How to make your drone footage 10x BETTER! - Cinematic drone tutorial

What's up everybody, my name is TK and today I'm with my brother Jamie and I'm going to be showing you guys how to make your drone shots 10 times better in post.
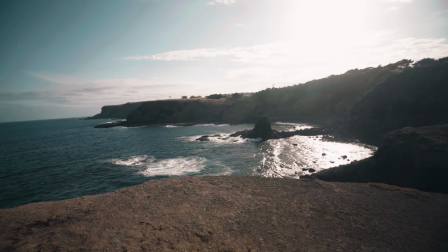But first we need to go and get our drone shots, and what better place to do it on the beautiful coastlines of Australia down in Melbourne. So let's go.
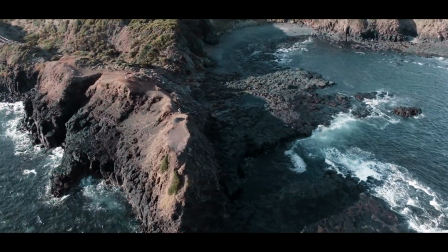Today in this tutorial I'm going to be teaching you how to make your drone shots not look like drone shots but look like something from a movie,
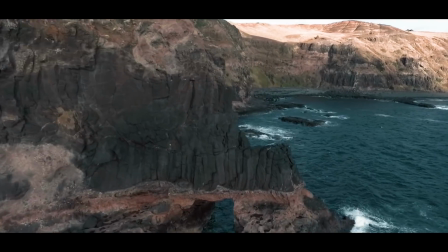almost like it's a camera on a crane.
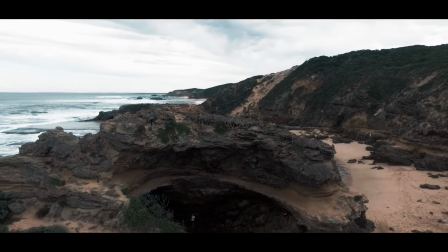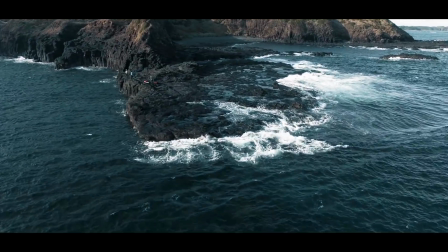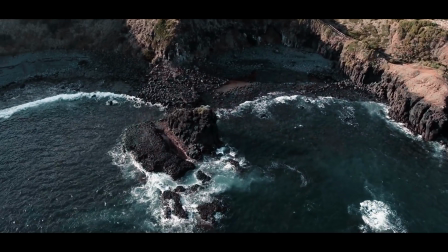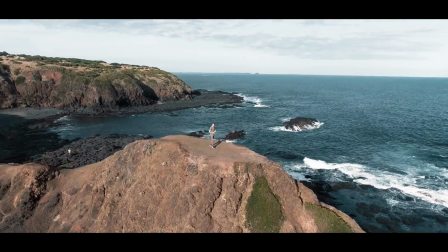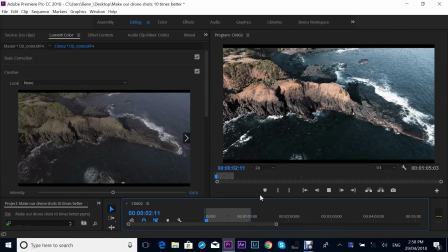Okay, so now we are in post and we have our drone shots of, I've got my brother Jamie running across this awesome rock here.
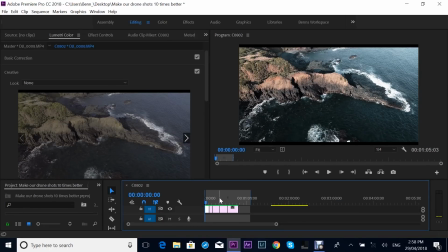So pretty much what we want to do here, guys, is we want to make our drone shots not look like drone shots. We want to make them look like professional movie shots.
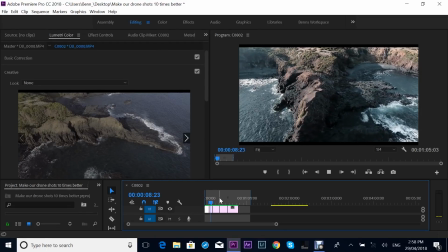So how we're going to do that is we're going to add a few things to make them obviously look like someone hasn't just taken their drone up and pressed record.
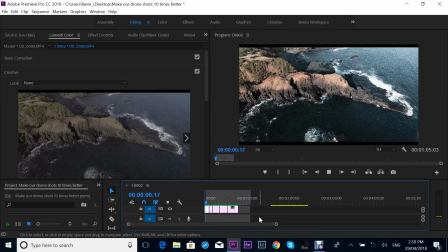So this is how we change it up. First of all, you're going to need After Effects to do this. So Premiere Pro and After Effects. So I'm just going to right click on this drone clip here, replace with After Effects.
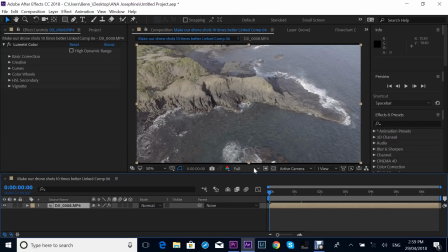Okay, so now that we have our drone shot in After Effects, this is a 4K drone shot, so I'm going to change the resolution to quarter so it doesn't lag.
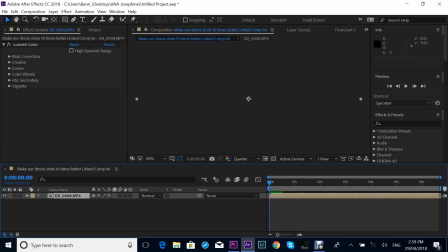And this is a great tip if your footage is lagging a lot throughout your program.
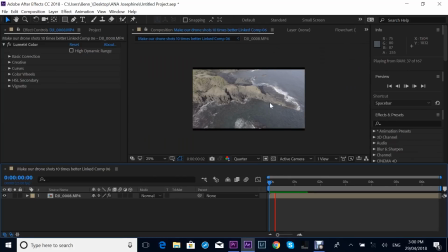The first thing I'm going to do to this drone clip here to make it look better is I'm going to scale in.
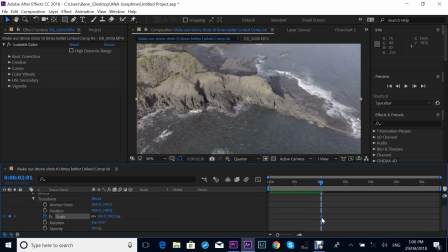So I'm going to go down to transform and I'm going to click scale and make sure it's at 100% at the beginning. So I've set a keyframe at the start for 100% scale, and then I'm actually going to scale in as this drone clip goes on.
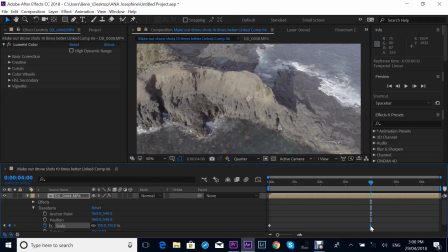So I'm going to go about 150 and set a keyframe so it gradually scales in and gives us a nice zoom effect.
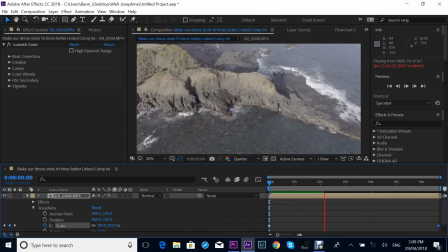It's already looking a hell of a lot better than it was. This is one thing that a lot of people don't do, and it can drastically change your drone shots and make it look even more professional.
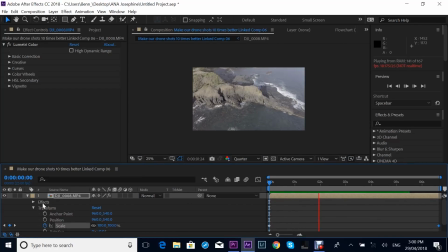Okay, now that we're happy with our scale in, that looks pretty good. This is 4K, so you can get away with scaling in quite a bit before you lose quality. Now I'm gonna go into the effects and presets and type in wiggle. This is gonna give our camera some movement and bring it to life. So I'm going to grab wiggle position, I'm going to drag that onto my clip.
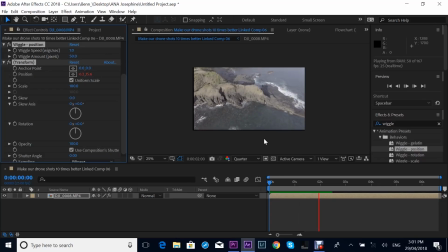And now as you can see, it's starting to wiggle, but it's a little bit too much. So the best settings for this, in my opinion, is to put wiggle amount to 30 and wiggle speed to 0.5. So it's just a little noticeable. So that way we've got a little bit of camera movement.
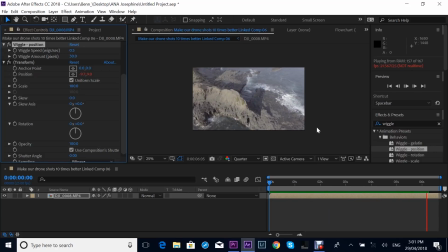It almost looks like the camera is on a movie crane, which is what we want. After you've played around with the wiggle settings and got a setting that you're happy with, next thing we want to do is go to wiggle rotation, and we want to click and drag that onto the clip as well.
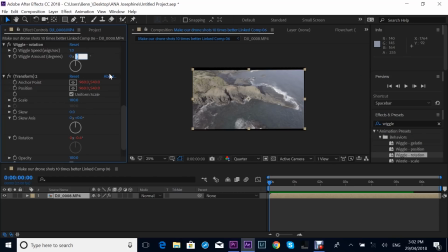Obviously that's a little bit hardcore, so we're not going to go with that. So we're going to go up to the wiggle amount in the rotation and type in 0.5. Well, this is just my preferred settings because I don't want it to wiggle too much, and wiggle speed I'll keep at 1.
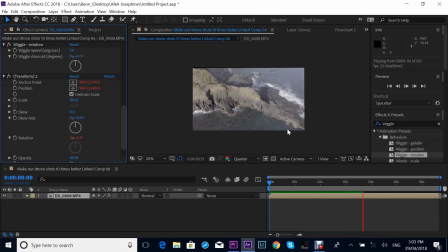So we've got some slight rotation in there and it's making it look like a real handheld camera now. So it just doesn't look like a drone shot anymore, and that's exactly what we want. And people will notice this and be like, how the hell is it looking so much better than my drone shots?
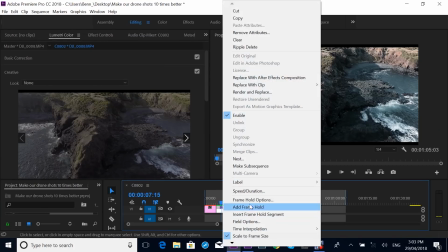And that's what you want. So I'm just going to click and replace this one with After Effects as well and do the same sort of thing.
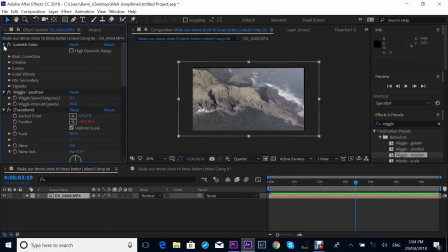Seeing as this is a very similar shot, I'm just going to copy and paste these settings from the last one that we worked on, and I'm going to put them on the new one.
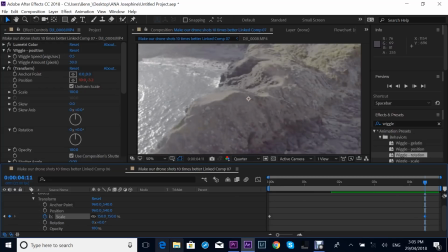So I'm just going to add the scale again, 100 at the beginning and 150 towards the end.
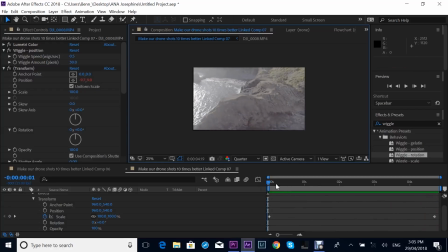Look at that, that just looks like, it looks like a movie. Like, that's insane.
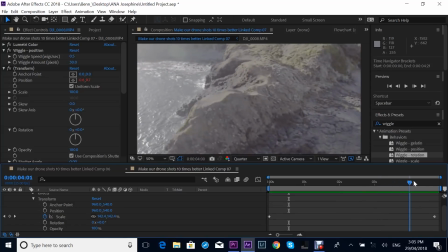The only thing that really sucks about the shot is the propellers got in the line of the sun and the camera,
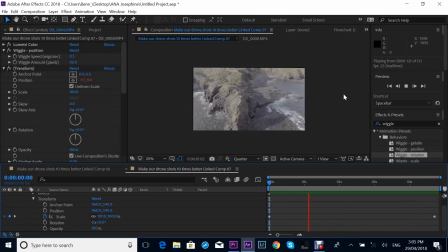and I couldn't really go further with that shot, but that's looking fantastic. That zoom is just, it's completely changing the whole game of this shot.
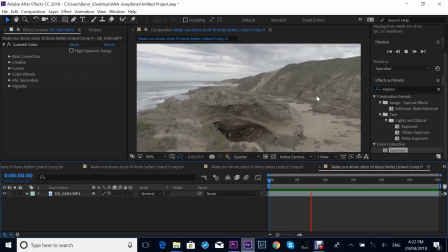So I've got another drone shot here, just of the drone moving backwards, and we're gonna add the wiggle effect,
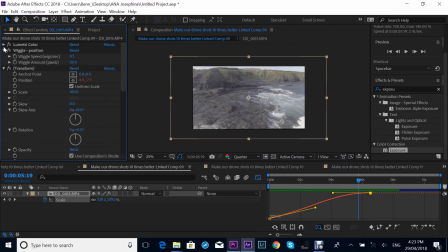which I'm gonna go back into one of our compositions. I'm gonna grab the wiggle position and wiggle rotation,
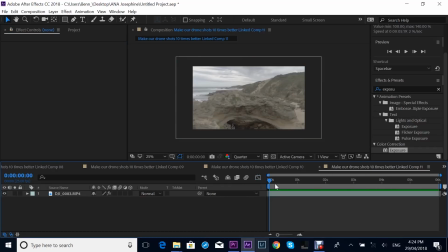copy that and paste it onto this clip here.
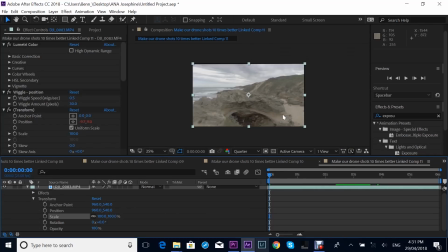Okay, so the next thing I'm going to do with this clip here is I'm going to give it a vertigo zoom effect, just to make it a bit more catchy on the eyes. So I'm going to go down to scale, I'm going to hit the stopwatch, and I'm going to go towards the end of the clip and change the value to 130 so it zooms in as the drone shot is moving backwards,
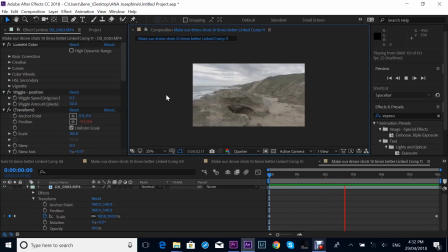and that's what creates a stretch effect, which can look really cool. And that looks cool.
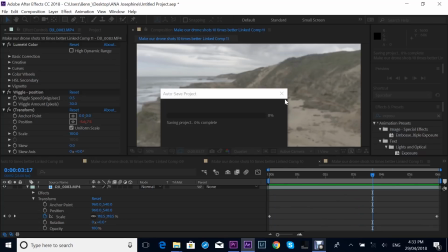We can see the image stretching and we're getting a nice, hey, don't autosave.
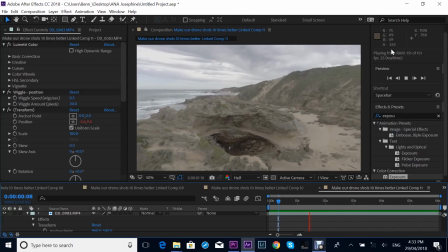Come on, man, I'm trying to do a tutorial. Okay, so now we can see that our image has some handheld camera movement, but not too much, and it's got a cool vertigo zoom in the background, which gives us even more effect. Okay, so I'm gonna do a quick before and after, what the drone shots looked like before we put the effects on them, and after we put the effects. And also, I want everyone to comment what drone they're currently using for their videos. Is it a Mavic? Is it an Inspire? Is it a Phantom? Is it a Mavic Air? Let me know in the comments below. I'm interested to find out.
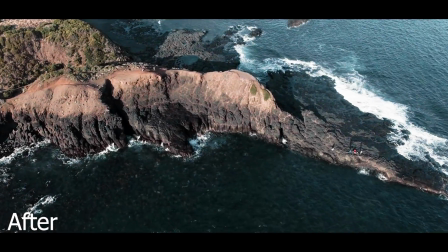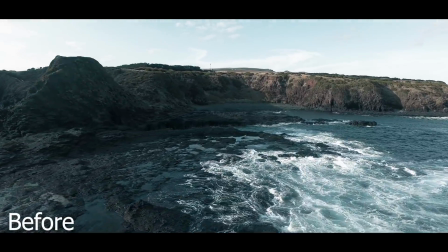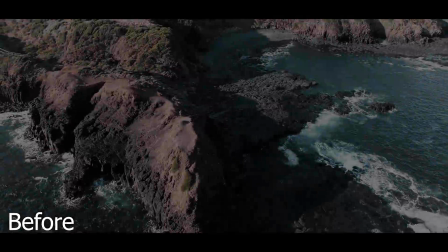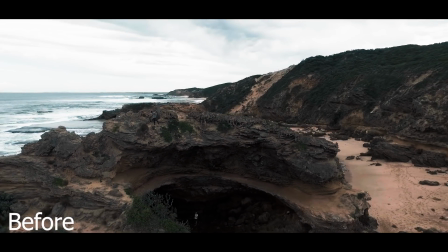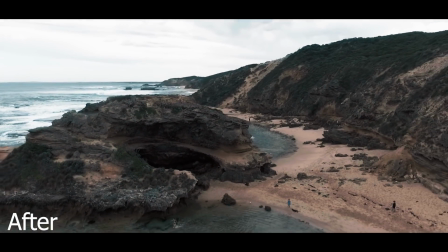I hope you enjoyed this video. More tutorials coming and some cool cinematic videos coming. If you haven't seen them yet, please check them out. My name's TK. See you in the next video. Don't forget to follow me on Instagram for behind the scenes action.